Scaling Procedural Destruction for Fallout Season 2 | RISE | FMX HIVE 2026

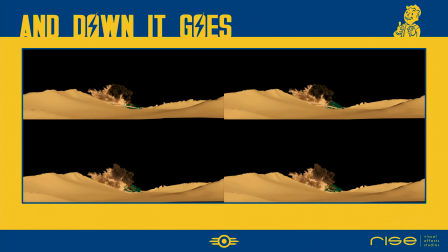29:33 While some of this is driven automatically by the explosion forces, a lot of manual masking was necessary to make the destruction truly art-directable. As iterating on all these properties takes quite some time, we started with lower resolution versions until the client was happy,
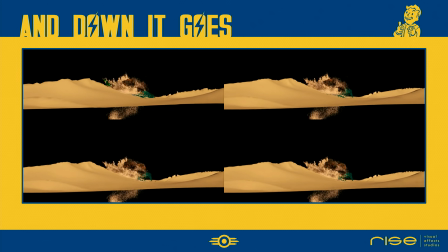29:48 and only then we did go for the high-res pass. We then layered on secondary RBDs like cables,
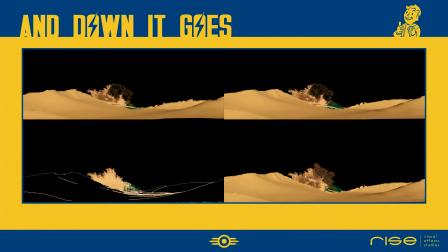29:54 small debris to really sense or sell that massive scale.
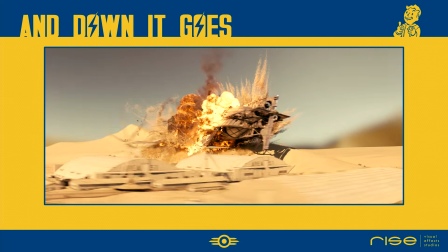30:00 Overall, we have about 12 different FX passes in this shot: dust rays from the sand impact, trailing fire,
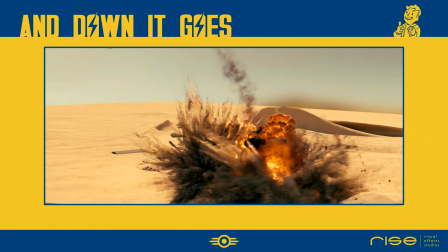30:05 smoke from flying debris, and secondary impacts where all those pieces hit the ground.
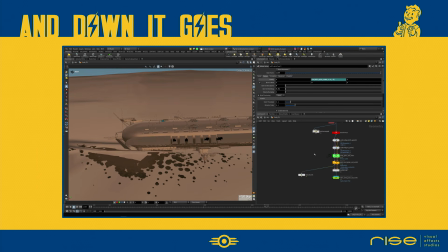30:12 The impact on the dune itself is a Vellum grain sim.
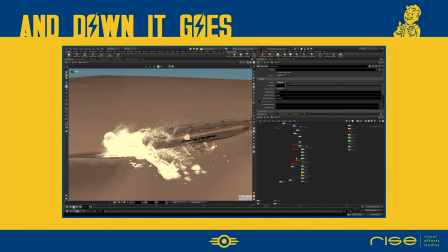30:15 Finding the balance between the initial crash velocity and the gravity was really essential to make the sand feel heavy.
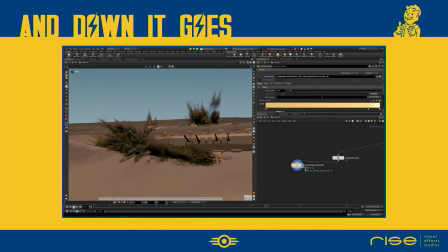30:23 To give the sand enough volume, a secondary Pyro sim is layered on top, driven by the sand velocities.
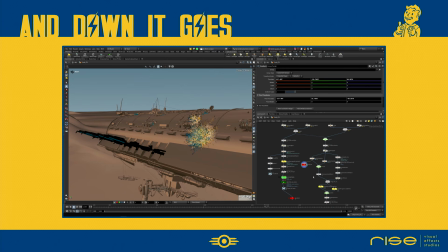30:28 The explosion setup used the Pyro burst and Pyro trails node for sourcing. The real trick wasn't the solver, it was the timing of the internal propagation. We didn't use the collision to shape the fireballs, as that can be really unpredictable with Pyro.
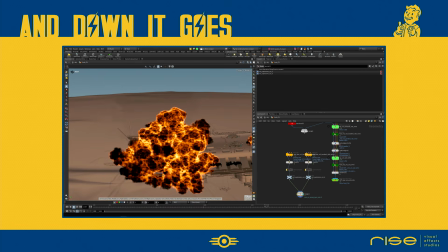30:45 Instead, we focused on the shapes and varying initial velocities of the sources themselves.
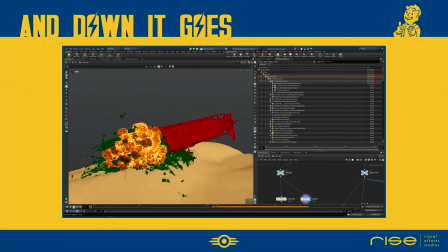30:51 One of the biggest hurdles was the sheer length of this shot. It had 458 frames. So we didn't have the luxury of waiting a week for a simulation to finish. Our goal was always to have a new iteration ready for review overnight. It might sound trivial, but I cannot emphasize enough, use the performance monitor in Houdini.
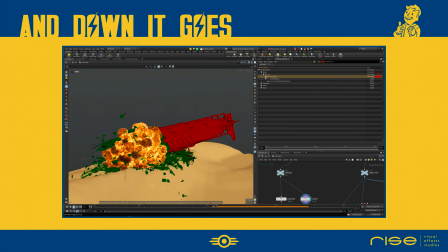31:10 We often find that the bottleneck isn't the simulation itself, but a source that is dependent on a heavy animated object. So using in-between caches can speed up the workflow immensely. Rendering was another challenge due to the frame count. Here we used the Karma Pyro shader and a Pyro bake volume node to keep
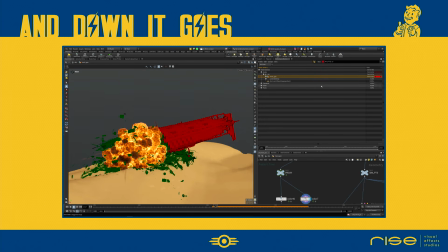31:30 things efficient and avoid the need for excessive volume bounces when rendering it with Karma.
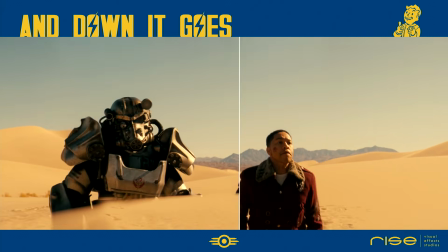31:36 Our complete Kada Bugly did an incredible job balancing these dozen-plus layers in deep to make it all feel like one cohesive event.
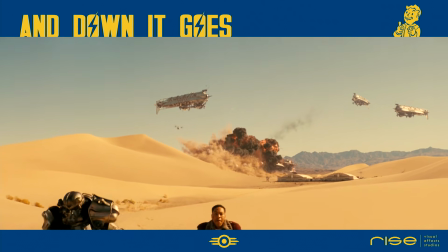31:45 Just a quick side note to wrap this up. Believe it or not, this was one of the very last shots we delivered back in November.
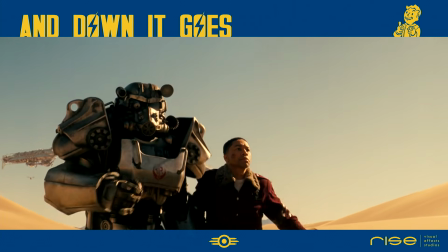31:51 By the final weeks, everyone was already happy with the deliverable crash though.
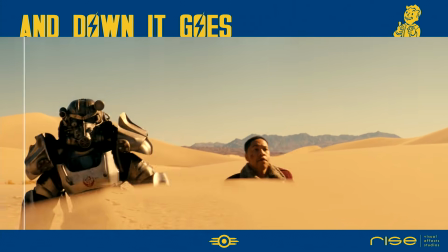31:55 The remaining nodes weren't about the fire or the explosions, they were about a much smaller CG element.
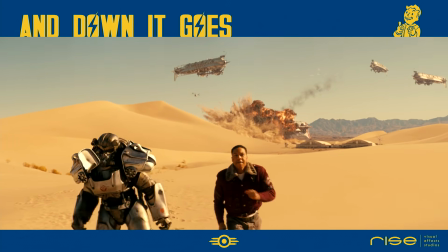32:01 If you look closely at the power armor running in the foreground, you're actually looking at replaced shoulder pads.
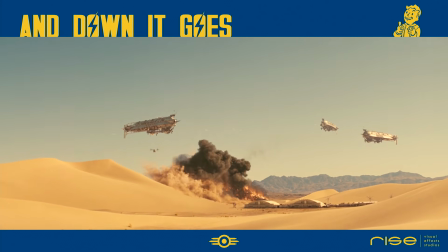32:06 The practical suit on set is amazing, but the pads were jiggling just a bit too much, which made the armor feel lightweight.
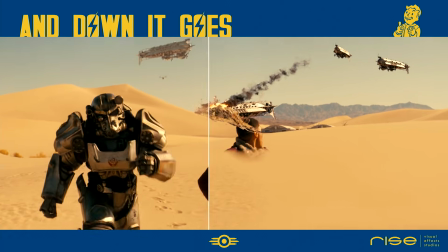32:12 So while the world is literally ending in the background, we spent our final days carefully tracking shoulder pads to make sure they felt like solid steel.
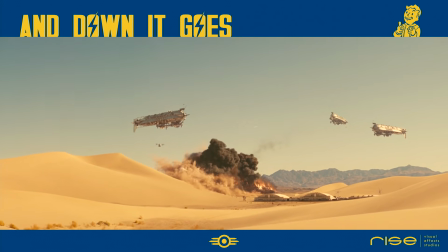32:21 Massive respect though to the stunt performer. Running through the desert in that suit makes him the real hero of this shot, to me at least.
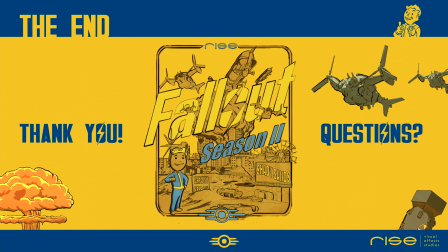32:30 So that was the last topic on my list. I hope these insights into our work for Fallout Season 2 were interesting. For more details, you can also check out Art of VFX, and also Digital Production will release another interview these days.
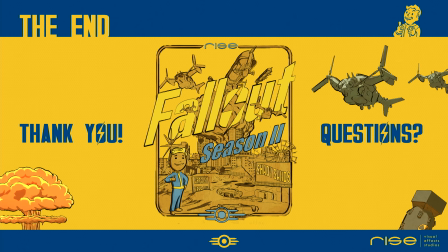32:44 A huge thank you to Side Effects for having me again. My entire team at Rise, the show was a blast to work on, and thank you all for listening.
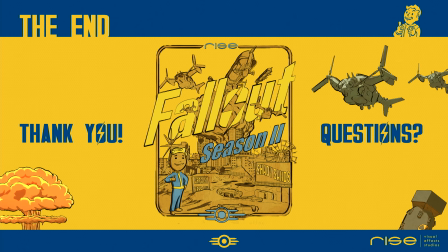33:00 Thank you. So cool. Any questions for Andreas? Yeah. It's not really a question, but more a compliment. Like I love the idea of deturning a tool to make it do something else. That's stuff that we love to do in FX. So I really love the idea of using the awesome spectrum to drive to trigger the animation of the grass simulation. I mean not simulation actually, but that was super clever to use that way. Anyway, well done. That was awesome. Thank you. But yeah, I was also very. Luca did an awesome setup.